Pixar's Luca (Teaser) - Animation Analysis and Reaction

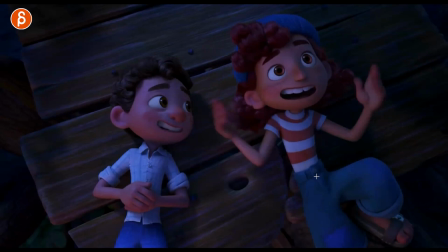and if someone leans back here watch the knee there's still the influence in the legs as the body goes back and you got an adjustment in the chest this goes all the way down to the hips and if you do something in the hips and you have a slight weight and balance adjustment it's going to go all the way through the body all the little details you got to pay attention to
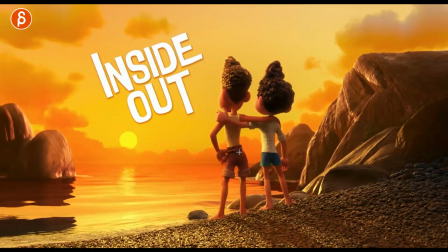super cute of course i'm gonna be super picky and on that arm move i'm gonna be like a backseat critiquer a little bit more in that chest oh i know a critique i know but this is what i'm talking about to students so it's kind of fun i always like when you also don't see it because if you Watch that shot, right?
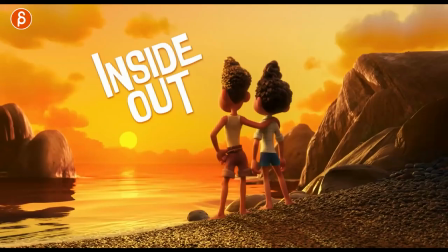Let's look at it again. It still works. So you don't always have to put it in there. And you still have enough keep alive. The root movement, what the arm is doing. It's really cute.
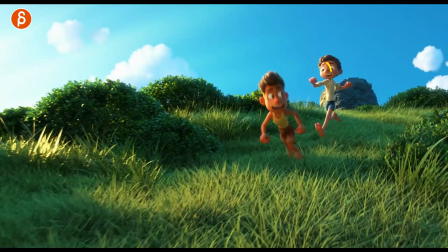Slightly more. Come on, slightly more. That is great. Look at that contrast. I love this. And you got your arm.
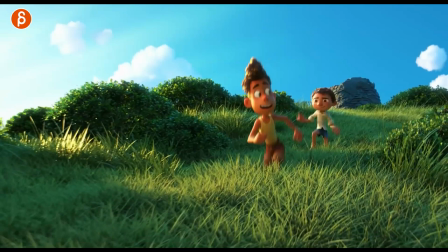Look at that pose. So nice. I love the twist in the body. Got that drop.
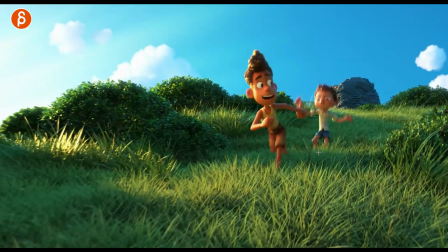And you got the compression in the head with the hair as well. Then you got the change. It's not a repeated pose with the arms out, it goes in.
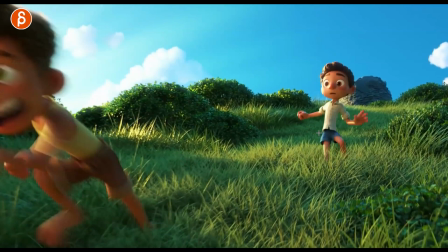Then you have that slight change over there. And then, whoa, with a slight off balance.
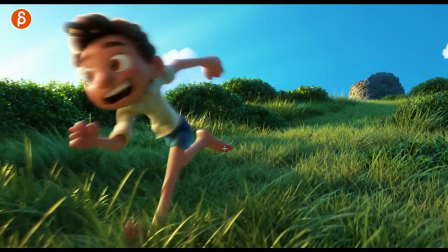And then back into it with the lean forward. Beautiful.
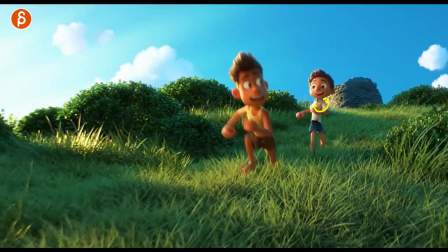Come on, it's so good. Watch this again. It's not super long, but it's nice and complex.
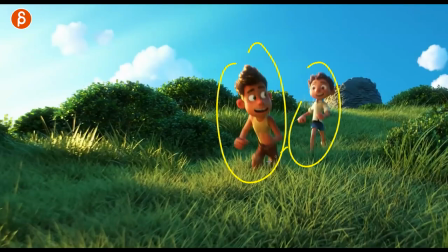I always tell the students not to go one axis. You got to give this a little bit more contrast, but also a bit more in control, less in control.
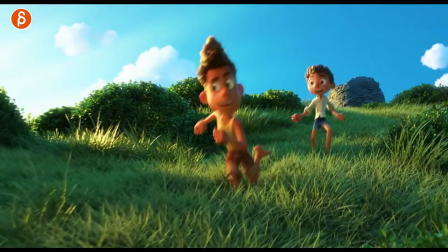So that path is steadier versus that one. It's super cute. Love all this.
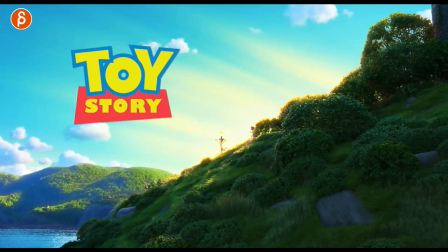Again, it goes back into the silhouette. You can do a broader mechanic shot. It's really pushed hosing.
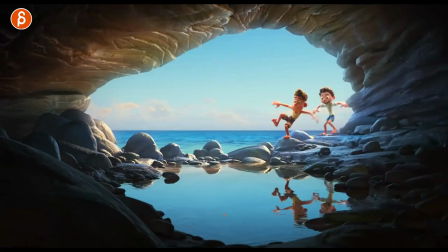You've got that stretch. And then compression there. So good.
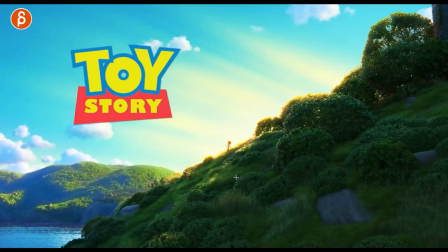And because it is on a slope for balance, you can see the lean back of the character here.
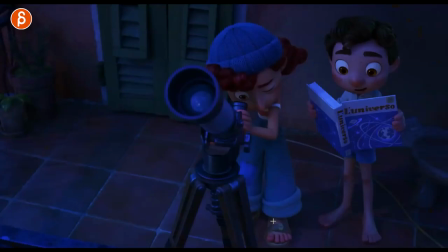So good. Talk about balance here. So cute.
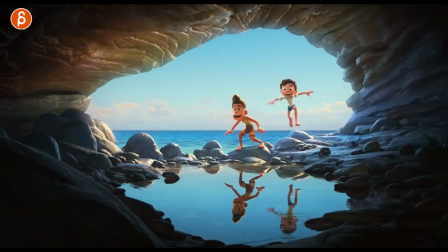It's the bounciness and the springiness of the characters. And again, contrast. You got arms out like that. Come in, but they're not twins. You got one arm that's still out there. For a twist and swing out there. And then back out where they were together. And then out with one arm here.
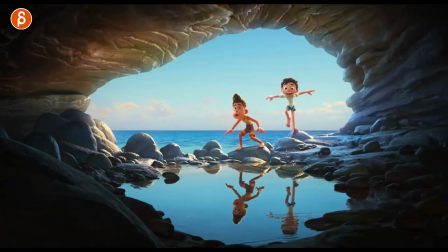It's just every frame is so good. So good. I love all this. Look at that.
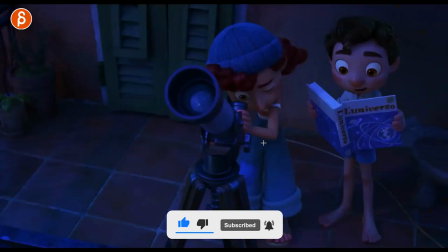I love the hair bounciness. I know, this is one of those. Are you really looking at this and analyzing it?
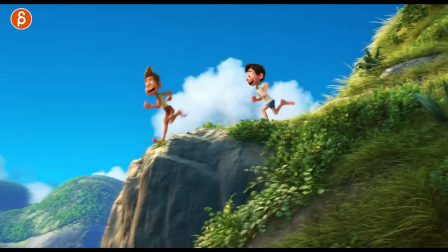Or are you just going, oh, this is so cool. It is. It is with a both.
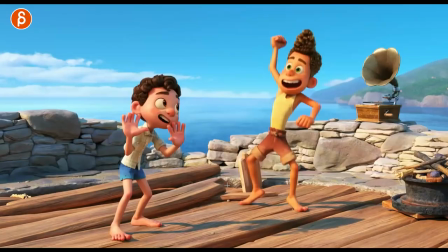Hence the title, analysis, and reaction. I love stuff like this, I got to say.
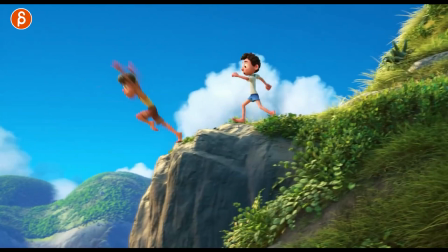When you have sets like these, right? And it's slightly slippery. Could be rock stuff. Could be a little sandy, whatever you have.
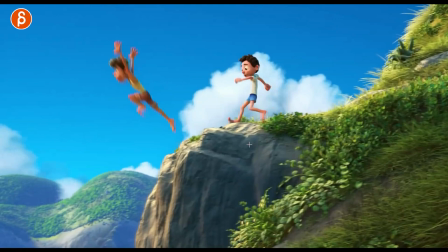But you can see that. That's the stuff that I love. When you have characters interacting with surfaces, and it's up to you as the animator to tell us what this surface is. is it sticky is it sliding is it on fire whatever it is and the character will react to that
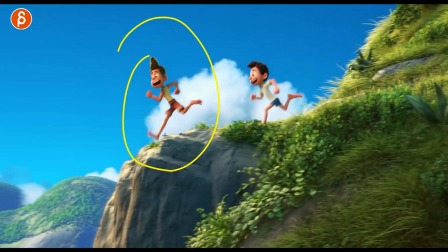but again such a good shot in terms of silhouette look at that
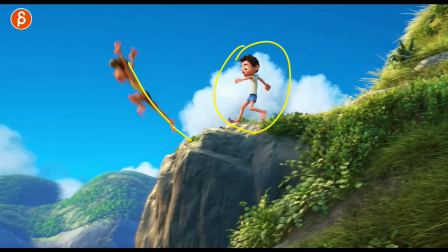pushing the pose full extension on the leg really nice line of action pushed into
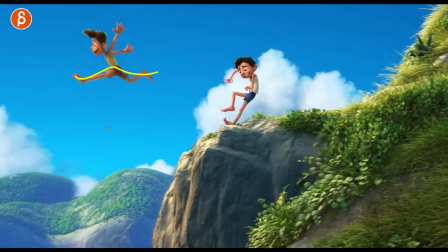this it's so good and again a contrast of the characters this guy is super comfortable
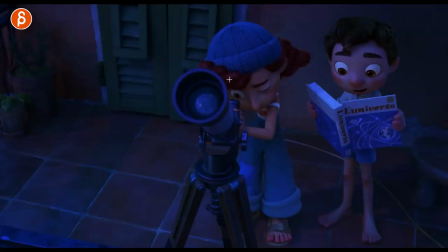yay versus this one not so much and it's also neat
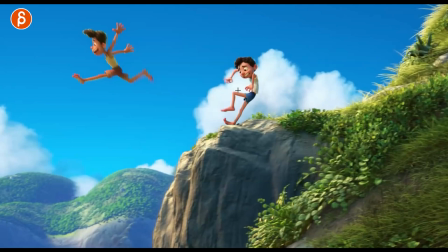because as you can see, as the body moves, now you've got a bit more blur here,
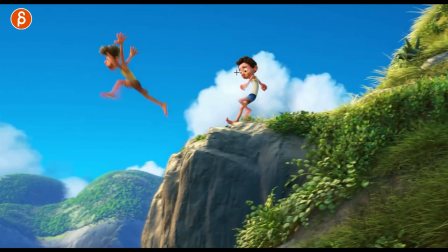super blurry because it's a big, fast move, but you do want to read the face in terms of,
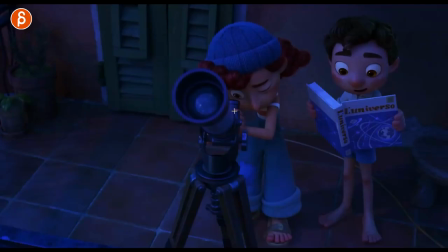I don't know about that. So then you have less movement in the head, which means no blur, and then you can still read the facial expression.
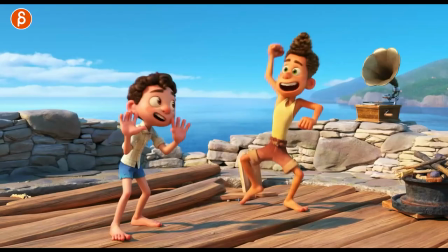It just has an exercise too. It's not long. Watch this. It's short, but it's cool.
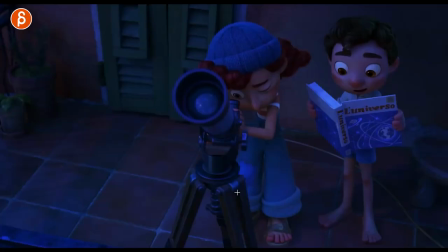That's what I tell the students. Keep it short so you can finish it and push it.